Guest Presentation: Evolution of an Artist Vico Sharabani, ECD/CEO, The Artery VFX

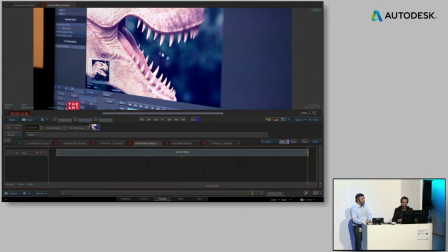4:18 So we're having a lot of fun there. It's a cool place. Definitely cool place and great talent together.
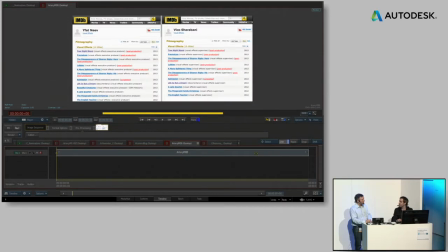4:26 And we managed to work on a lot of feature films.
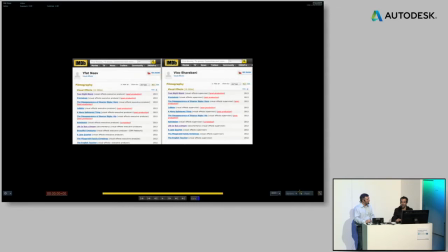4:30 If we take a look at the list of projects, last year we worked on 2 or 3 films,
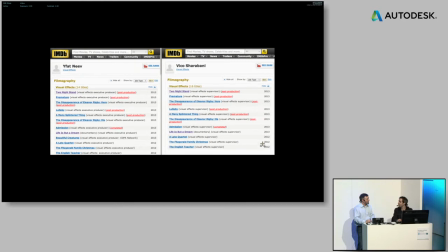4:36 and this year only we're already into the 8th feature film.
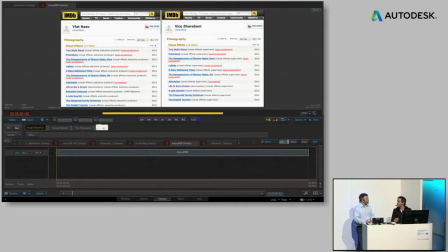4:40 So a lot of work is being pushed through our facility, and we based it around the Flame Premium, which allows us to push through a lot of work with a small amount of people. Yeah, I think that's a really good point. I mean, Flame is really, recognized as one of the best tool sets in the world.
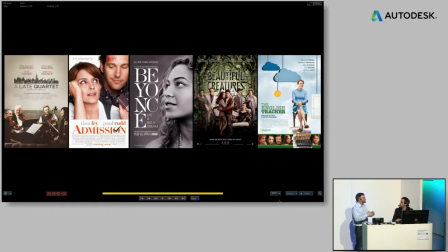4:59 But beyond that, you can actually build an entire facility around a small team, and that's something that we like to also remind people of. So, I mean, what a business opportunity. With one flame in 2012, you did 2 films, and just in the first quarter of 2013, you've already done 8 feature films.
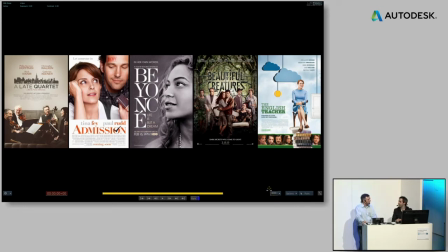5:17 You can see a few of them listed here. And the association or the talent associated to the films is really great. We're going to see some of the breakdowns on A Late Quartet,
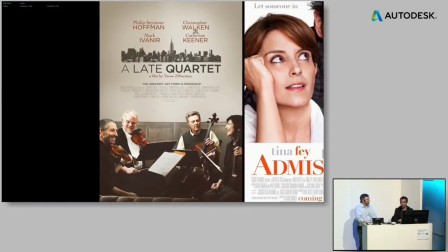5:28 which is a film starring Christopher Walken, Philip Seymour Hoffman, and Catherine Keener.
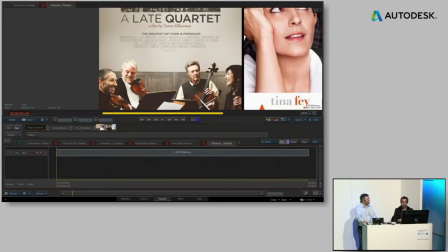5:34 Definitely a great cast. They're playing a string quartet. And there's been a lot of work, 160 shots on that particular 160 show.
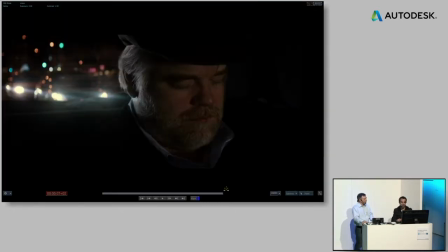5:42 Just on this particular Only on film. this show, yes. And we're going to see some examples are the taxi scene,
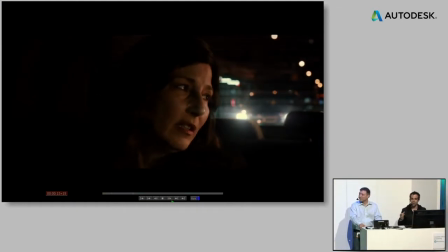5:49 which is a 3.5-minute taxi scene that usually you can detect.
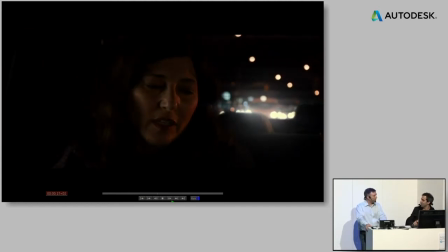5:55 Those taxi scenes are being comped.
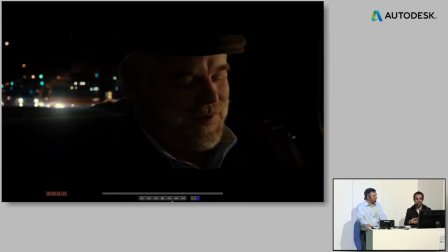5:57 In this particular case, it was very important for me to have lighting interaction with the environment,
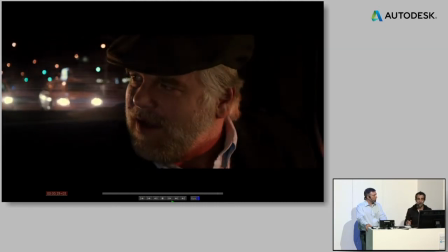6:05 proper stabilization or tracking shakes into the scene.
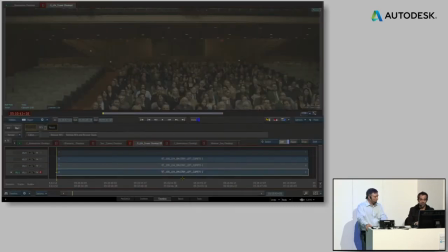6:10 And we can take a look in here, the way that,
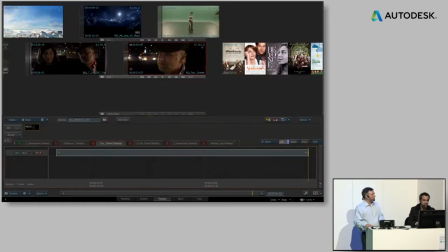6:16 And just while you're finding that shot, I just wanted to mention that, you know, you did 160 shots, but we like to say that in a film like this,
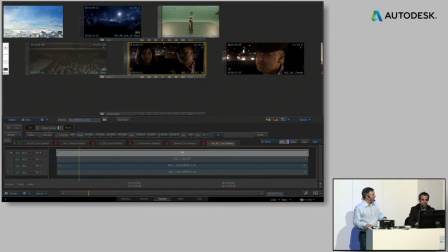6:24 they were invisible effects or seamless effects,
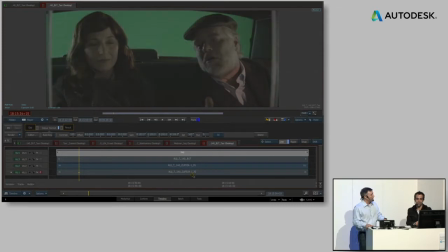6:26 things that you wouldn't be noticing in the film because you don't want to distract people from the actual dialogue in this case. So you're doing this interior taxi scene. We know there's been a lot of, you know, funny-looking taxi scenes where it's obvious that the people are in a chroma key environment.
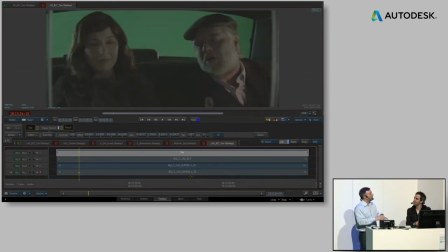6:44 In this case, you've really gone to all the subtleties to make sure you can sell that shot, not make it distracting to the audience so that they can really pay attention to the dialogue.
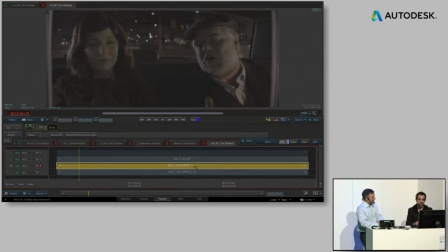6:52 Yeah, definitely. The level of detail that director Yaron Zilberman wanted to have in here was enormous.
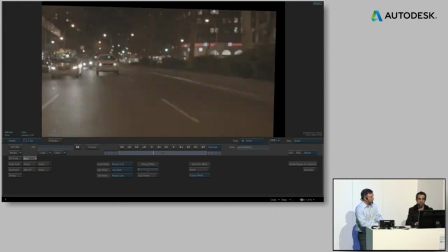6:59 We actually started with plates of shooting in New York City, but he was very detailed about the journey of the taxi, the number of taxis in the scene. So in here you can see how we added taxis in the back in order to fill in the environment behind.
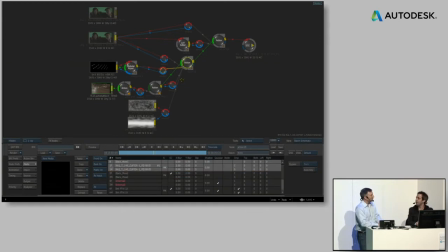7:18 It was too empty behind them before. Yes, at certain times he wanted more
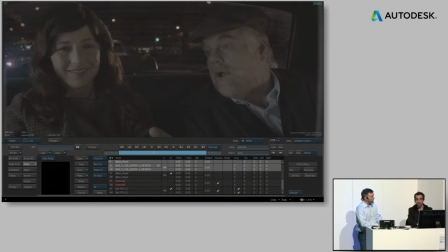7:26 more traffic in the background, or maybe it was a little bit dark in the background, so we added this taxi, and all of a sudden we are able to glow and justify the lighting conditions that were shot on the green screen.
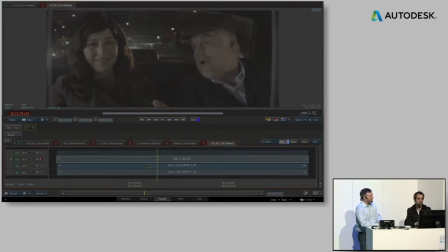7:40 So here is a good example of how this particular taxi is lighting up the environment,
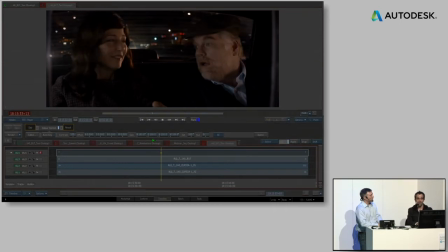7:48 and with the final color grade, you get to you get a much richer experience. Yeah, and so that actually is an interesting part of the compositing process here. It's not just putting layers on top of each other, but you're actually including some relighting.
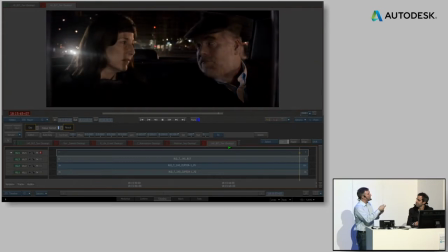8:04 In this case, applying lights to the headlamps for the taxis, and actually have them in 3D space be able to naturally occlude behind objects, depending on where you place them in the environment?
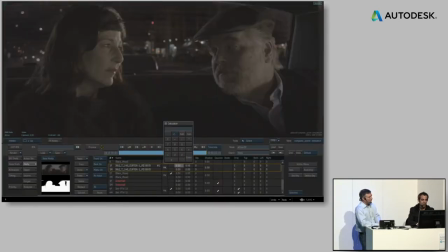8:16 Yes, that's a good point. Maybe I'll go back, let me double click and go back into this setup and show that happening in real time.
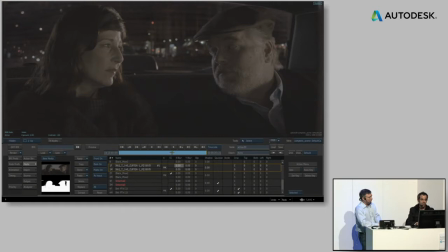8:25 So if I go to one of the frames that we see here, we can see the lens flare.
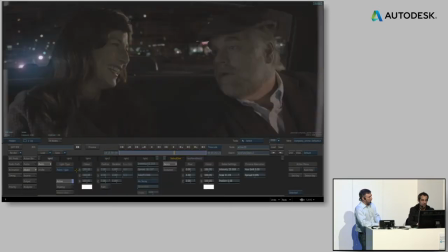8:31 The lens flare is actually alive inside of action, so I can increase the intensity of it, and every time that the lens flare goes behind the talent, it disappears and gives us that feeling of a live action play.
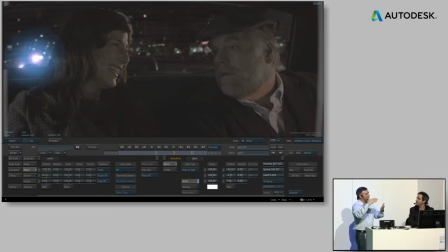8:47 And you can track these lights to the headlamps, or to the actual movement of the taxi itself.
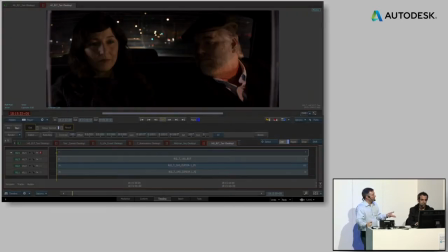8:53 So it just adds to that realism. So that's one of the examples. There's also another example from A Late Quartet that you did,
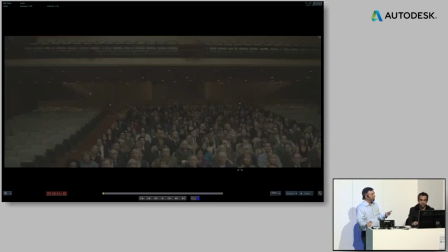9:01 which I think highlights again the power of being able to do these heavy-duty invisible effects. And that was this crowd replication scene. Correct. In here, because it's a string quartet, a lot of concert shots, and we had a lot of crowd duplications.
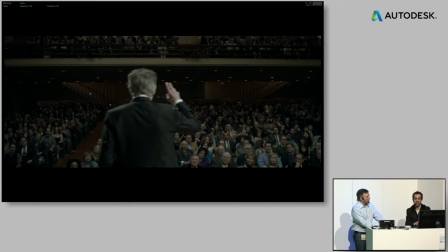9:17 Obviously, we can see how we're building it up in my timeline and applying the final color grade just to
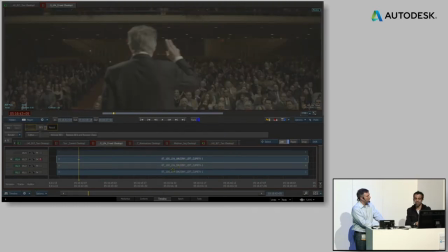9:26 stacking up the different versions in my timeline. And this is how the session is actually happening. This is not just a demonstration. Bouncing between the projects and seeing all of the elements accessible to me this way is how we work.
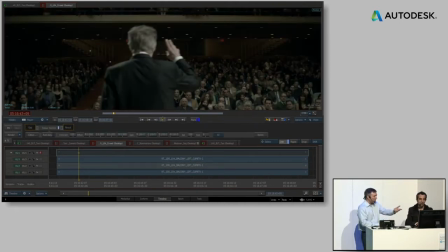9:40 That's how we You're sort of simulating a flame session here. Exactly. But what's interesting here, again, in terms of production to post-production,
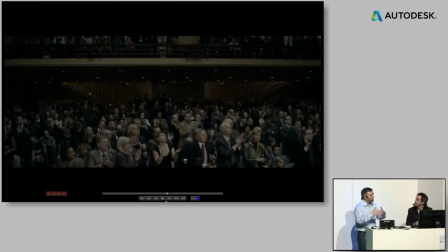9:48 it's obvious that you're not going to hire this many actors to fill up the entire auditorium. So it's very important to plan these shots out, Basically, know what you're doing. Be on the set. Yeah, definitely be on set. And then know that you can execute this in post-production on the Flame.
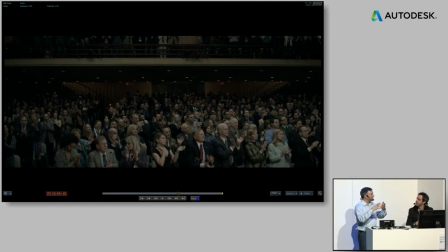10:04 You'll basically take all those different actors and put them in different chairs and then move them around using different layers of compositing.
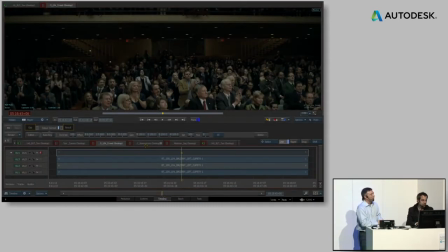10:10 Exactly. Adjust the timing and so on. Yep. Okay, so that's last year. The look back, a lot of success so far in the first quarter around films, but you are sort of the master of the music video. I mean, at least the epic, high-end music video, not the cheesy ones that we sometimes see.
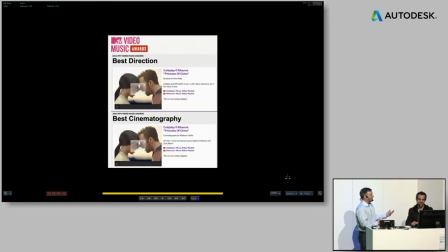10:28 And when you have big budget music video, I think that just sort of puts the pressure on, especially when you have a tight time frame like you did for this.
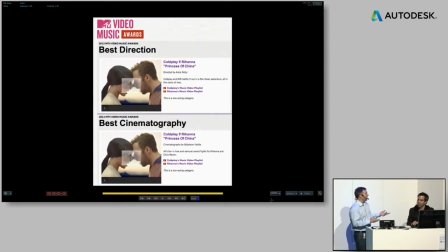10:39 This is the Coldplay and Rihanna music video for Princess of China, which is a really beautiful piece. We're going to play it in just a minute, but tell us a little bit about this project. This video was nominated for Best Direction and Best Cinematography.
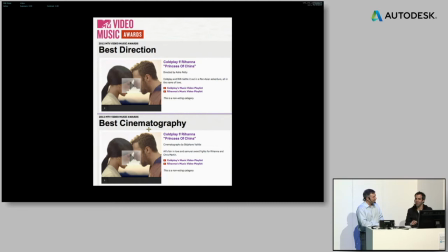10:53 Best Cinematography is obviously a very good compliment for VFX House for the work that I'm going to show you right now. Let's start with seeing the clip and then talk about it. Yeah, let's play this down.
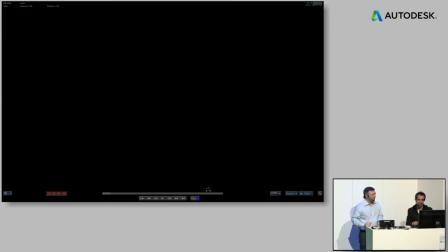11:06 So we're going to sort of break the flow of our presentation just for a moment to show you the actual final music video for Coldplay and Rihanna.
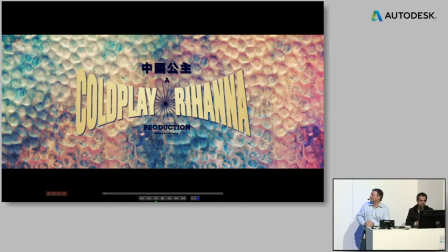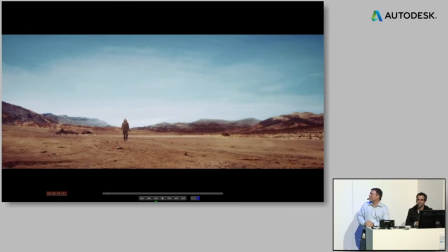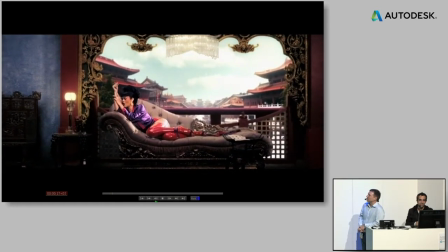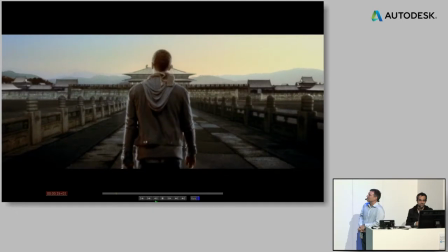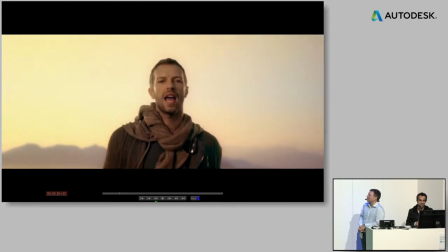11:43 Somebody ran away, saying fast as I can. I got to go.
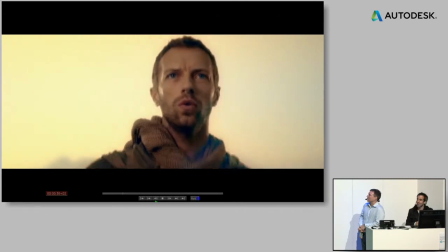11:49 I got to go. Once upon a time we fell apart.
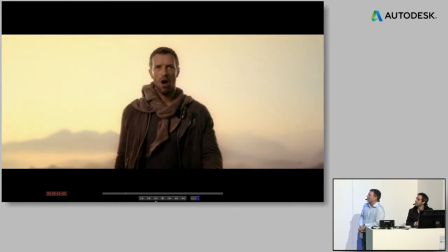11:54 You're holding in your hands the two halves of my heart. Oh, oh.
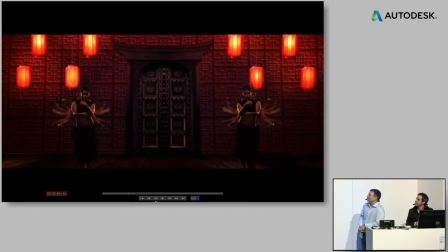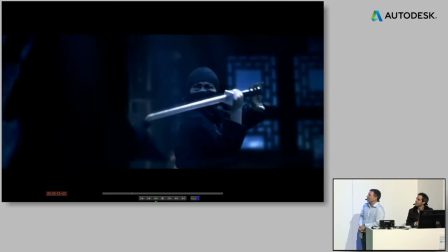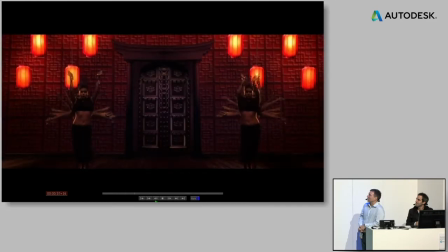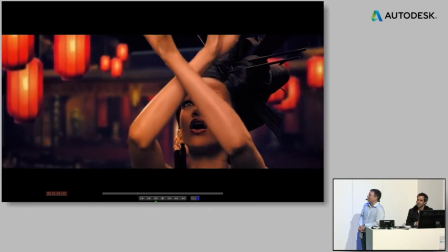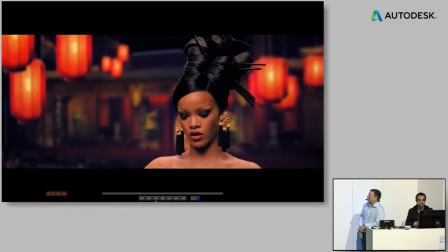12:21 Once upon a time we burned